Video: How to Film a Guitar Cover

Sometimes it's good to take a test picture or even just check your video right after 10 seconds because you can see, oh, my head's not in that video or hey, I ran out of focus here. I like to mark the floor with slippers that I'll be wearing just to go back and forth. Another thing of course that helps is having a remote that can automatically focus myself as well as a USB cable so that I can check on my computer how I'm looking. Another thing to do of course if you're doing something live or acoustically is to consider clapping and then lining up your clap with the microphone inside your DAW. Now that we've gotten our video footage taken and we have all the right angles and everything things looking really good.
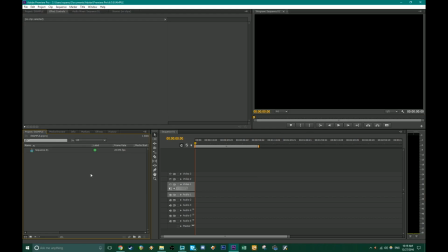517s
We can start editing it together. Alright, so we're in Adobe Premiere right now.
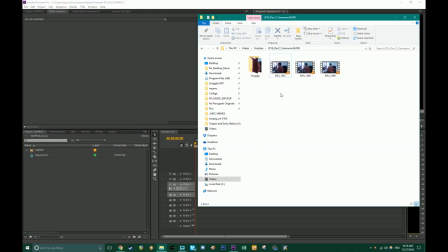524s
This is CS6 and what I'm basically doing is the process I do for every video.
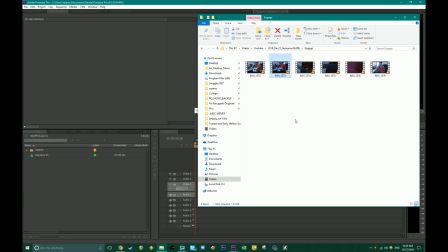529s
I take the raw clips from my camera, I drop them into a little bin and whatever editor you use you can do this.
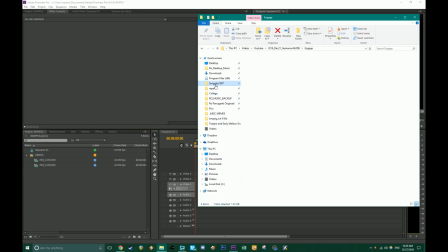536s
There's a way to video edit in Reaper now, the DAW I use.
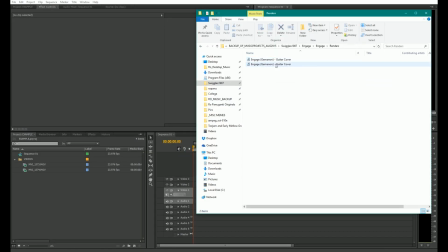541s
So I would definitely actually recommend trying that out if you just you know did not want to spend any money. Now I'm gonna load up the WAV file for my song.
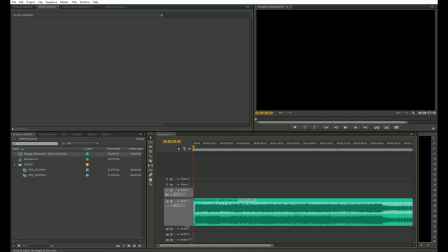551s
This is a cover of Engage by the band Geminon and basically I'm gonna expand it as I drop in.
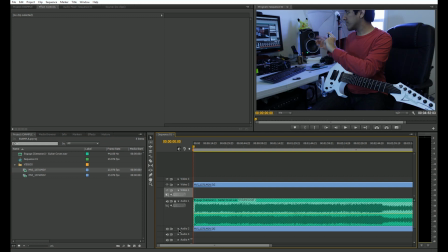559s
Sorry I'm going fast. And basically I'm gonna have the real song and then we got our video
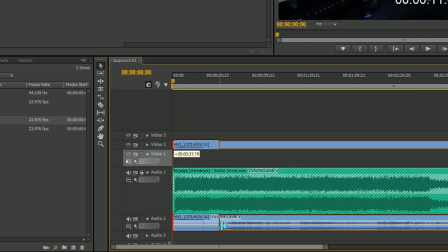565s
clip and what I want to do is press that little arrow and try to slice off some of the edge
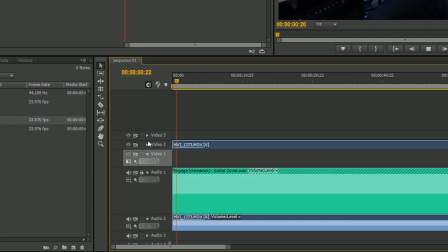569s
and basically just combined where I'm playing with
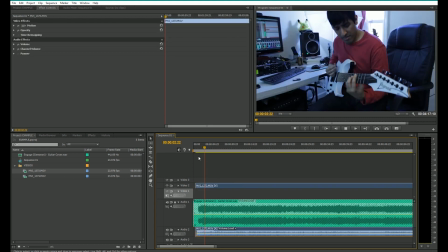575s
where the song is and what I can do is I can align those little spikes and just play back and try to match it it's not an easy process but you get much better at it with time there are automatic ways
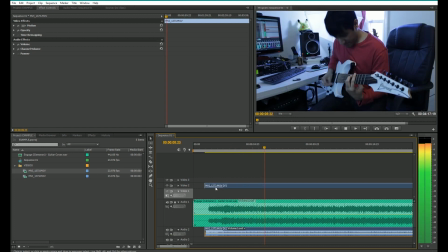594s
but of course I do it manually see that's looking really good so I'm probably going to, you know, just delete it.
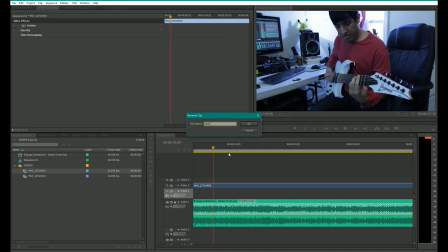608s
Now you can do it by unlinking but I like learning the hotkeys and that way I can move faster as you'll notice.
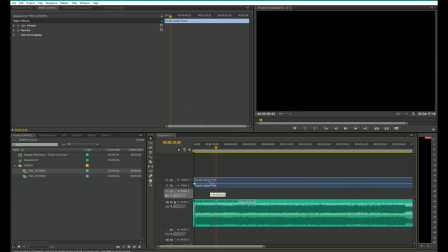613s
Now I like labeling the track based on how the angle is and what part I'm playing of the song and then I just move it up,
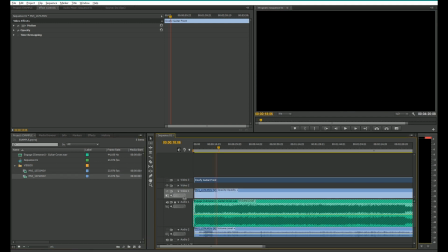620s
mute that track, it's kind of like mixing, and we go to the next one.
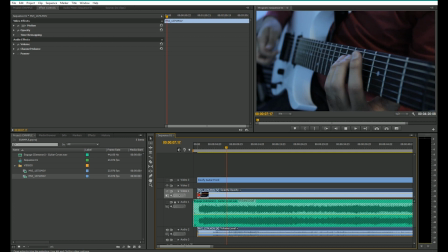627s
And same thing I'm gonna mute the full track, try to figure out where it starts.
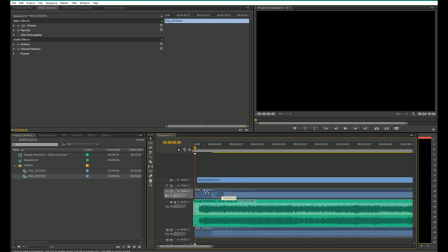633s
If you match the spikes you'll have a better shot at doing this.
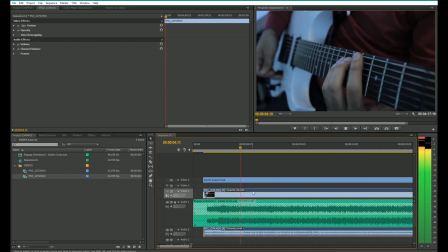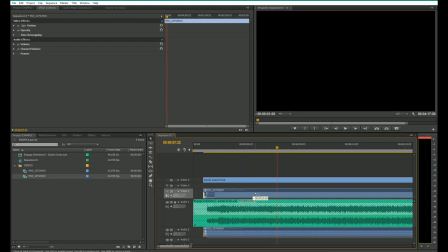644s
Sometimes you can use the metronome.
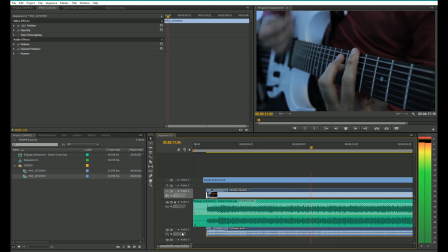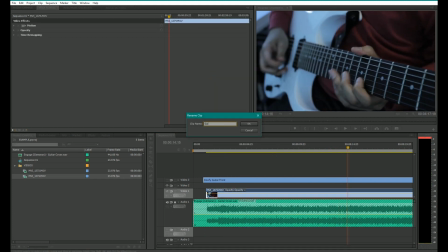652s
Now of course I switch parts a lot in each angle so it's important to try to cover
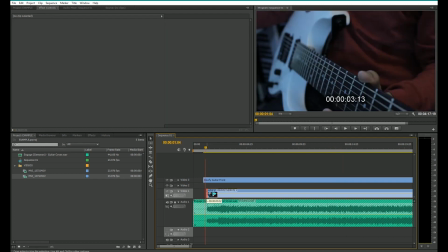657s
up some of these changes just to make sure nothing looks too you know fake.
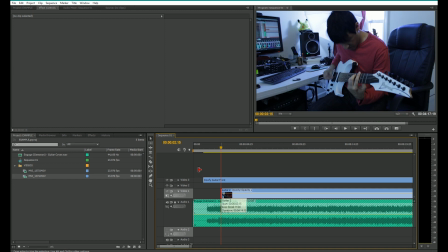664s
Now again what we're really doing here is trying to get the camera audio and the actual song to be aligned and then we get rid of the camera audio and slowly you can just slice and switch between the parts.
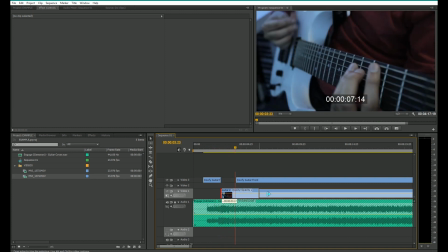680s
It's very similar to music mixing and it ends up looking good if you did it right.
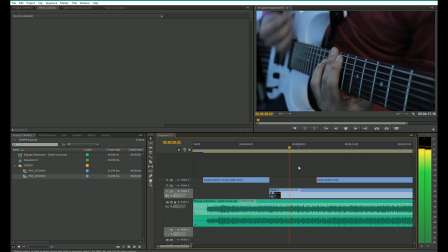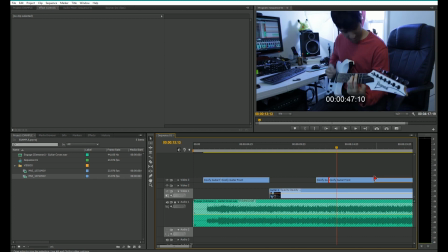694s
And yeah just as an example that's how I switch over.
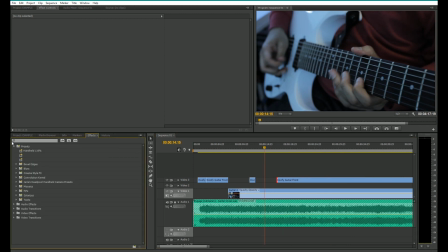698s
Now I try to keep the parts important so if I'm playing a solo I'm gonna show the solo part.
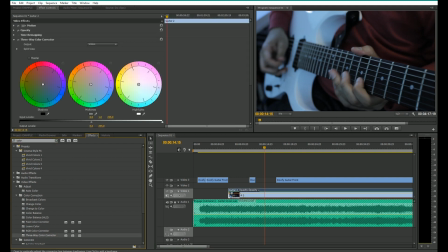705s
If I have a bass solo I'll show the bass part and I try to go back and forth to keep up a bit of an advantage.
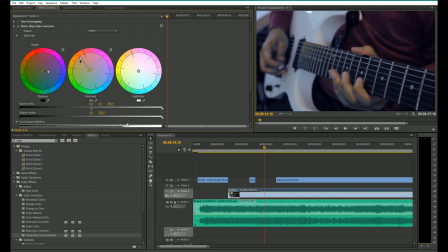710s
Now what I did here is adding an effect called a color corrector. This is kind of a way of giving a mood or theme to your actual video. So I'm going to give it a bit of blue, something that gives it a little space and maybe even a more cinematic feel.